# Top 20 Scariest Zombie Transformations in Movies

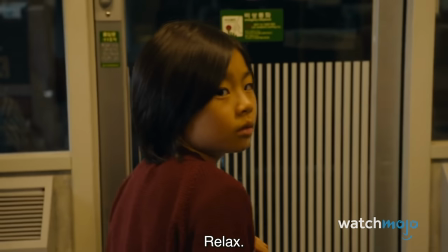This naturally causes a lot of great tension, with the enclosed train setting offering palpable feelings of claustrophobia and panic.
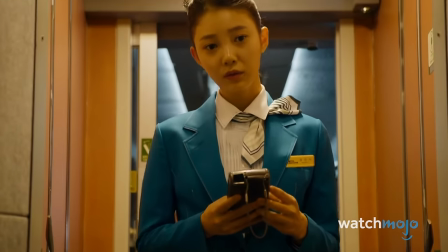This gimmick is evident in the first transformation scene, which comes via a sick stowaway.
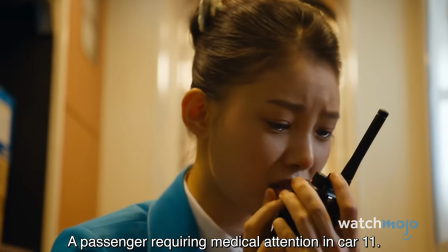The young woman collapses, but when a train attendant radios for help, she slowly rises to her feet in the background.
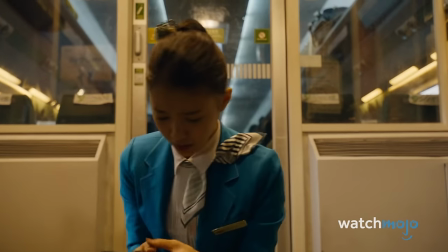This photography trick has been done lots of times before, but it remains compelling.
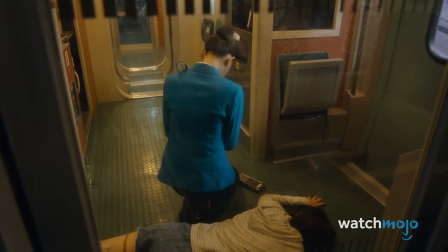Adding to the horror is the woman's cracking neck and zombified appearance, which includes pale eyes and dark veins.
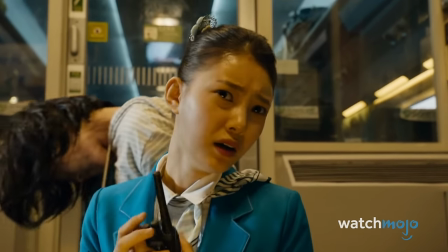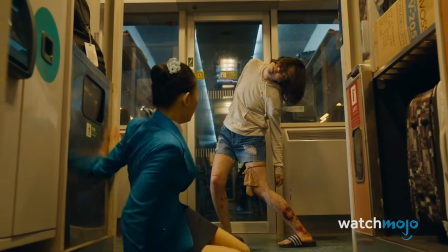Props to the makeup department on this one, that is one creepy zombie.
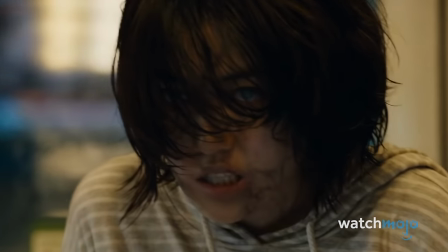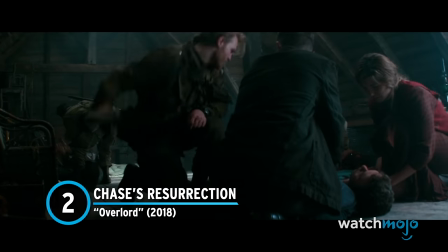Number 2. Chase's Resurrection, Overlord This horror film from producer JJ Abrams shares much in common with Planet Terror,
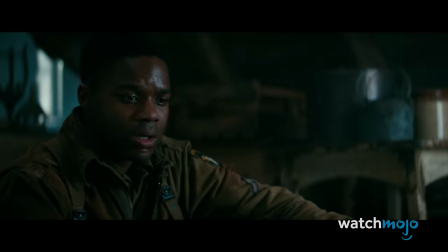including a similar, grindhouse-y tone.
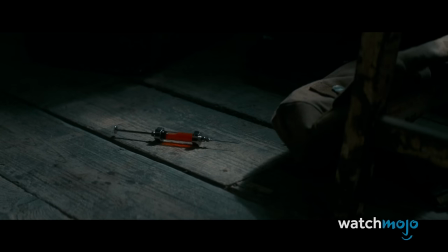In Overlord, a paratrooper squad lands in a small Nazi-occupied village and discovers grotesque human experiments underneath the church.
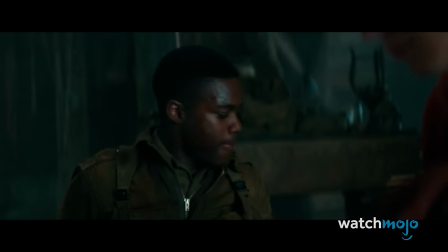A soldier named Chase is shot and killed by a Nazi soldier,
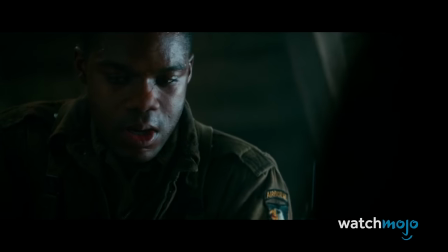but fellow American Boyce injects him with an experimental serum in the hopes of bringing him back to life.
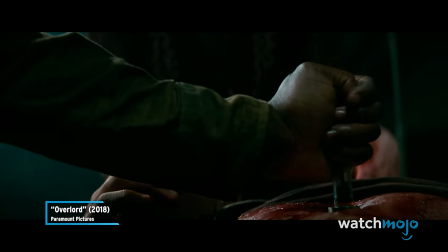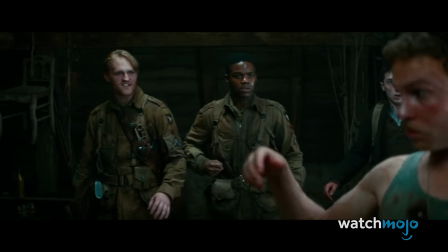Not a good idea. It works, yes, but Chase quickly turns into a violent, zombie-like creature.
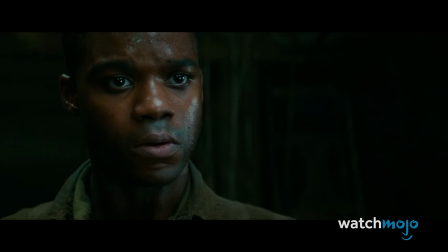It's a horrific transformation, complete with lots of grisly visuals and revolting sound effects.
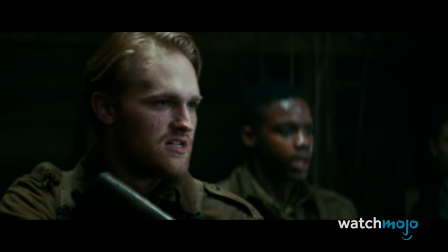Actor Ian DeCastiker certainly commits to the bit, what with his contortions and blood-chilling screams.
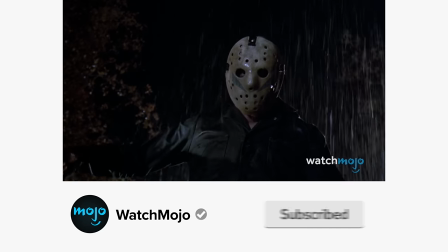Before we continue, be sure to subscribe to our channel and ring the bell to get notified about our latest videos.
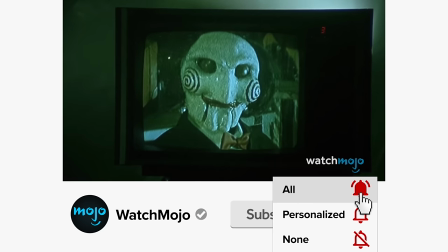You have the option to be notified for occasional videos or all of them. If you're on your phone, make sure you go into settings and switch on your notifications.
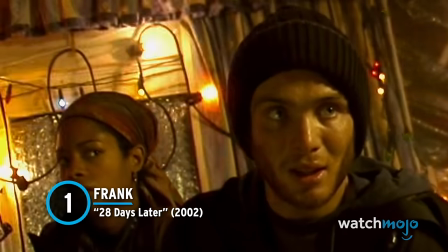1. Frank, 28 Days Later Poor Frank was the heart of 28 Days Later, and he's the only one of the four main characters to die.
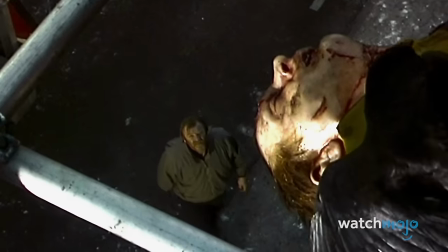His death is both scary and deeply tragic. Frank suffers the worst luck of all when a small drop of infected blood falls into his eye.
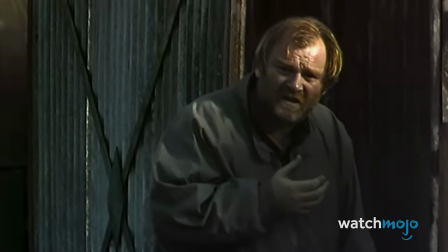Frank quickly begins growling and snarling as his body contorts, and his young daughter is forced to watch her loving father go mad.
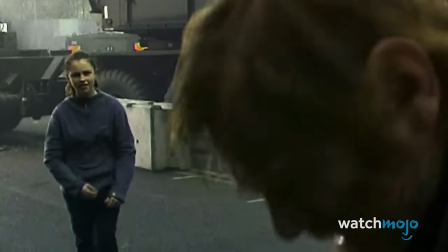Luckily, incoming soldiers put him down before protagonist Jim is forced to act.
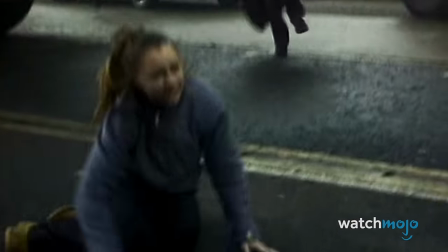Brendan Gleeson's physicality is terrific, as is the music and the sound design of the snarling.
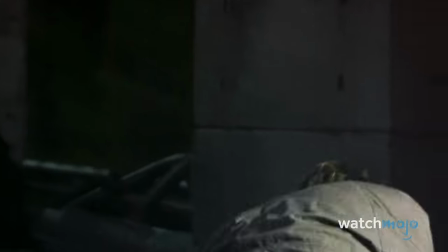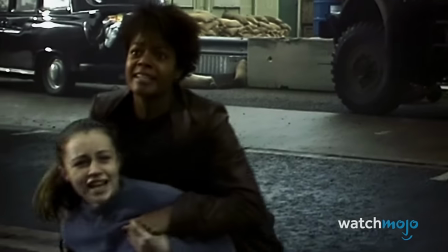The fact that it's so painfully quick, combined with the fact that Frank dies in front of his daughter, makes it even scarier.
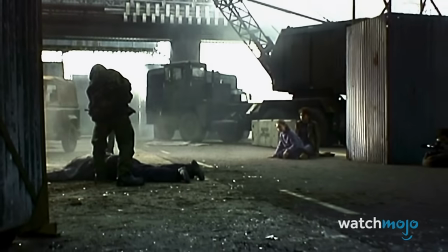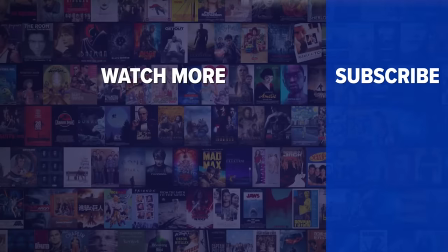Did you enjoy this video? Check out these other clips from WatchMojo, and be sure to subscribe and ring the bell to be notified about our latest videos.